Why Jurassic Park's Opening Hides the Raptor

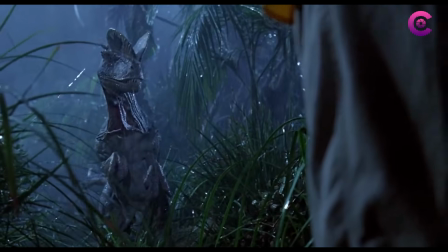488s
And that's fitting, because Jurassic Park repeatedly reminds us that appearances can be deceiving.
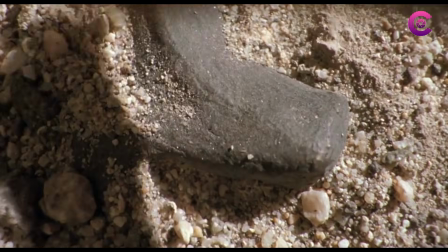495s
As we shift to Alan Grant, Spielberg introduces him through another dig.
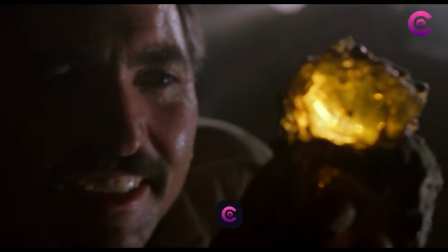500s
But unlike the mosquito trapped in amber, Grant is uncovering bones in broad daylight.
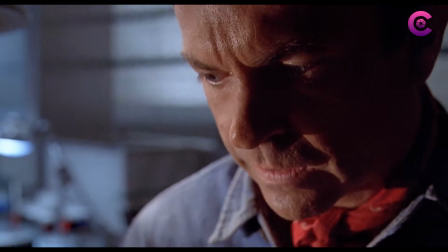507s
It's another subtle misdirection that suggests Grant is interested in understanding the past, not recreating it.
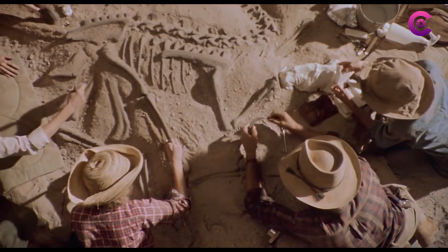515s
Spielberg pans up to reveal the size of the creature.
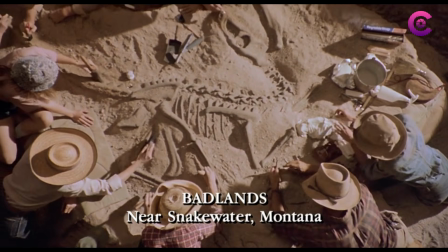518s
Although the fossil is technically a Deinonychus, Jurassic Park treats it as a velociraptor.
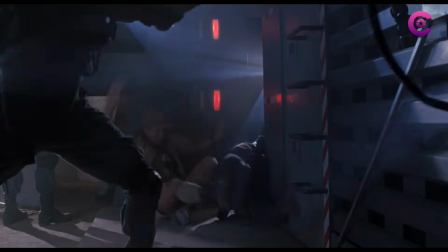525s
More importantly, Spielberg is reminding us how deadly these animals are.
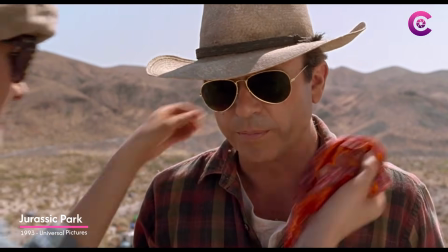530s
Then Grant says, I hate computers.
Feelings mutual.
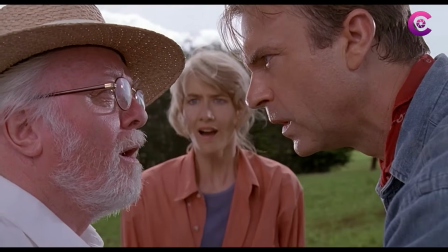535s
It's yet another setup that points us in the wrong direction. And to be honest, the very technology Grant dismisses here later helps save their lives.
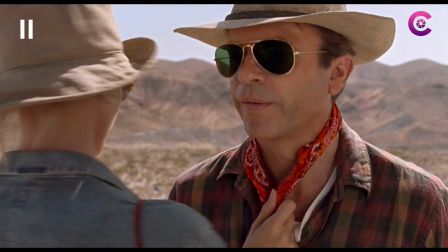546s
Spielberg also draws our attention to Grant through bold red accents, his bandana, his plaid shirt.
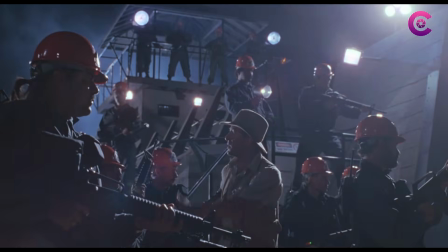552s
Even Sattler carries a touch of the same color. Red has already been associated with danger throughout the opening,
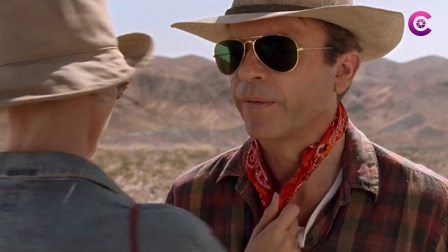560s
but Grant's plaid shirt may hint that he'll eventually change his stripes.
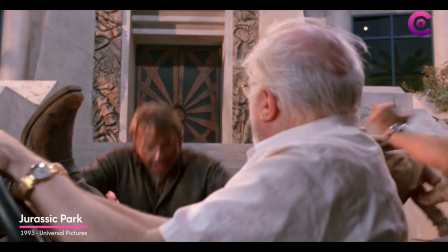565s After careful consideration, I've decided not to endorse your park.
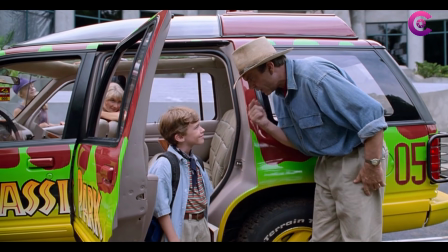569s
The man who initially wants nothing to do with children becomes their protector.
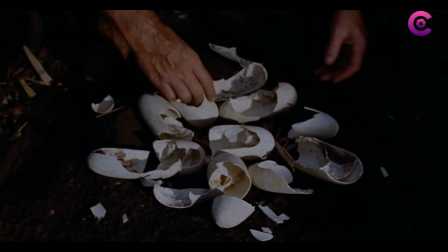575s
And Grant isn't the only one who evolves. The dinosaurs are breeding.
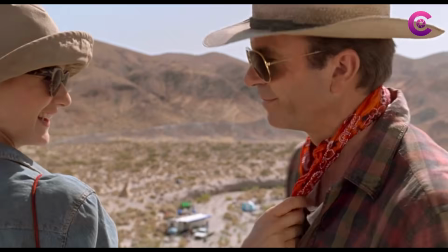582s
Before we leave Grant and Sattler, Spielberg shows us one more thing.
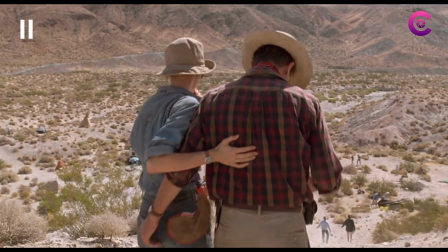586s
Their relationship isn't platonic. Spielberg once said that Jurassic Park isn't a monster movie, It's a movie about animals once gone extinct. The first 6 minutes prove that dinosaurs aren't the biggest threat. That's why Spielberg spends 6 minutes hiding one.
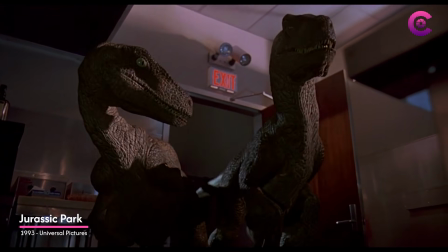604s
Because Jurassic Park isn't really just about dinosaurs. It's about what happens when humans believe they can control nature. What's your favorite part of Jurassic Park's opening? Let me know in the comments. I'm Grace, and until next time, remember, life finds a way.